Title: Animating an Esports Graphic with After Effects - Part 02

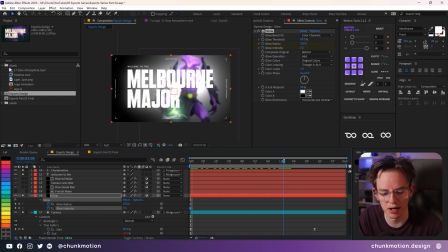1460s
We can see how it feels, but I'm going to extend it out to maybe the 3-second mark and see how it all looks, adding in some keyframes at that point.
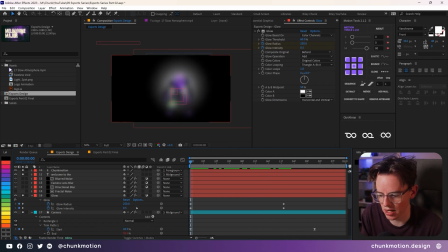1468s
Going back to that first initial frame, we get to dial up the glow intensity to something like 3 or so, just to really start to heighten it, but also accentuating a little bit with a bigger glow radius. So it's a bit more intense, but also not just so focused in on it. And it kind of works along with that blur that we have just introduced.
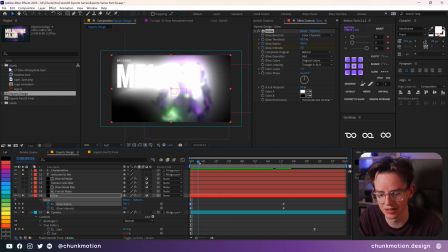1487s
May not be very noticeable in the first frame, but if we just go a couple of frames in the future, we'll see that it becomes very overbearing very quickly.
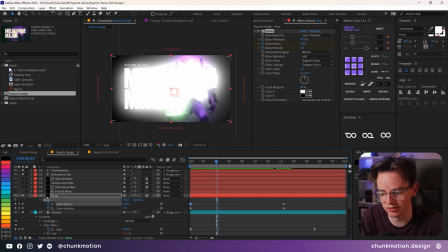1494s
So it's a good time to start introducing all the other layers that we have hidden for now and seeing how it all kind of stacks up. Bringing back the directional blur at some point here, just so we can actually see it again.
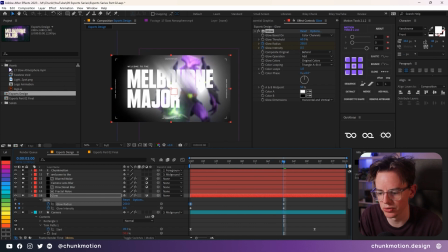1506s
The camera lens blur, the blurred noise, as well as the toner effect.
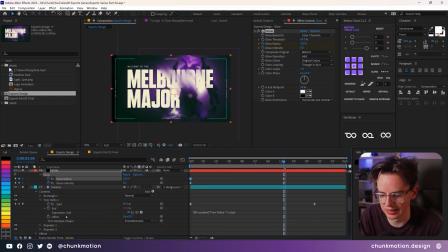1509s
If you start to see this weird kind of black edge, we also need to, solo layer the background, as well as the slow atmosphere, and we start to introduce all these colors, and it starts to not look so overwhelming in the process,
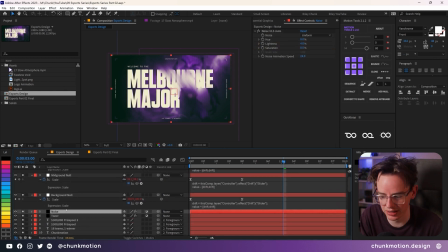1521s
and bringing back the noise as well. And at this point, I think we've just soloed every single layer, completely defeating the purpose of soloing layers. So I'm just going to hit Control A and hit that solo button, so all of it just returns back to normal.
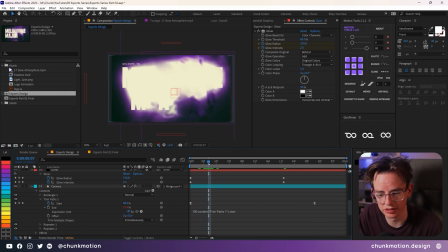1534s
The reason this is so overpowering at the moment is because we haven't actually eased out these values, and it's currently just in a very cruisy kind of fashion, animating between one state to the next. So what I'm going to recommend is we go through each of these in the graph editor, just one at a time, and pulling down on these tangents again, these little handles that we have,
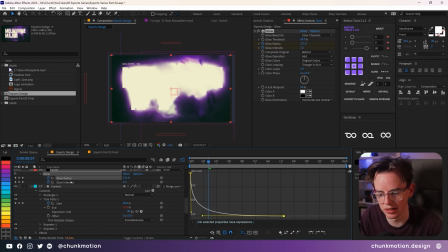1553s
to help make it feel a bit more uniform with those other properties that we have animated so far. By doing this as well means that everything's going to chill out that little bit,
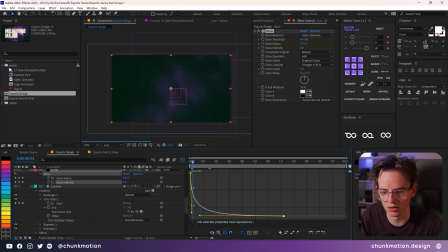1566s
because the values of these are going to drop off a lot sooner and not become so overwhelming. If we just play back this animation, we'll see how it all looks.
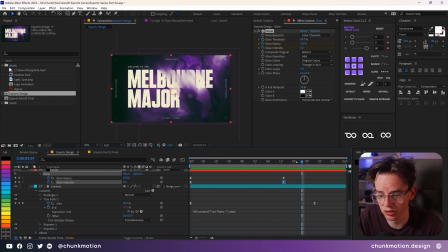1579s
It's looking really nice so far.
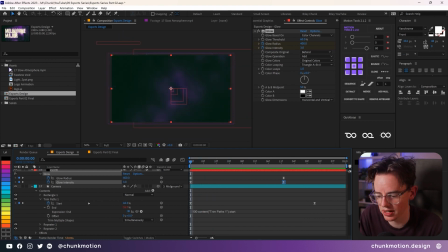1581s
And I think one of the other things we can do just to accentuate that kind of initial starting point is start to also animate the exposure of the light spot. Just add a bit of a focal point at the start, and it can start to transition and fade out that little bit. So I'm going to, at the 0 second mark, add an expression to the exposure effect, hit U on the keyboard to reveal it.
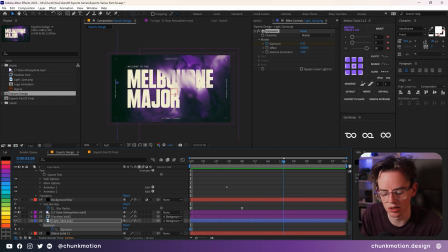1600s
Going forwards again, maybe to the 3 second mark, so it's in sync with the glow animation that we currently got, adding in a keyframe at that.
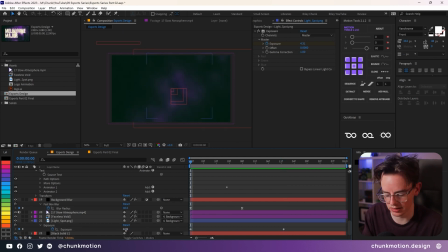1609s
And going to that initial kind of keyframe and dialing up that little bit brighter. 6, let's keep going, or maybe 8. Ooh, maybe not 8, 6, we'll stick with 6. And then animating the keyframes, the easing of these, just to mimic those other ones that we have made.
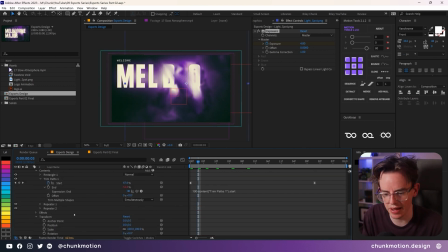1627s
One of the last things I also wanted to animate here, just because we've now got the power to do it and we're dealing with frames and seconds and all of this,
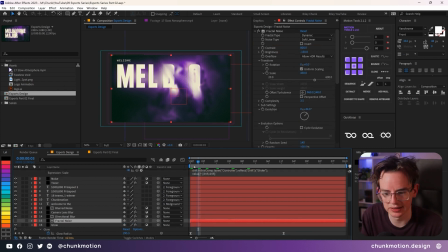1635s
is animating the fractal noise effect that we had set up with all these other kind of blurs that are feeding off this original effect. We get to animate the evolution of this layer and have that just feed into all the other cool effects we've got going on.
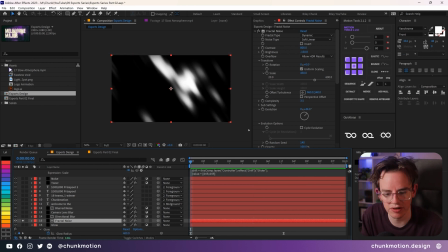1648s
If I just solo this layer for a moment, I'm going to go to the very first frame of this piece and keyframe that evolution property that we've got here, hitting U on the keyboard to reveal it again, and going to the very last frame and adding in a unknown amount so far.
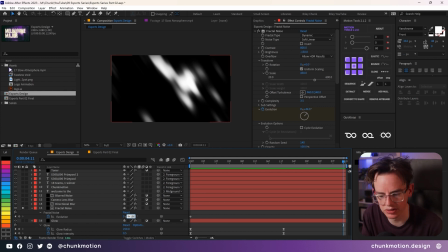1664s
I may just add on about 180 degrees of rotation to the piece and see how that looks. You can see it undulate and change. It's not a good random seed at the moment. There's not enough focus towards this middle part, so we can change that.
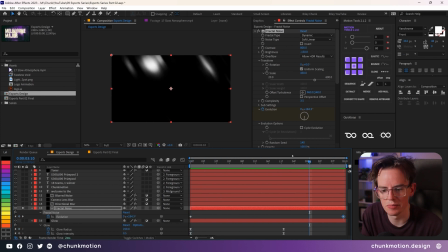1679s
But it's a good rate of change, I think, where it's not too distracting, but there's enough evolution going on over the course of these 5 seconds. Might just change the random seed and see if we can get something a bit more dynamic here, but that looks pretty cool to begin with.
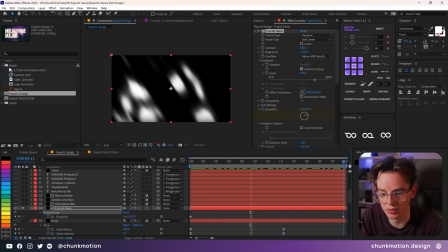1695s
See it kind of ripple around. It could be a bit too intense, but we'll find out.
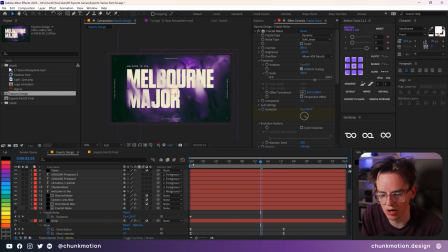1698s
If we unsolo this layer and hide it again, be able to see that over the course of the animation that it evolves and undulates and changes.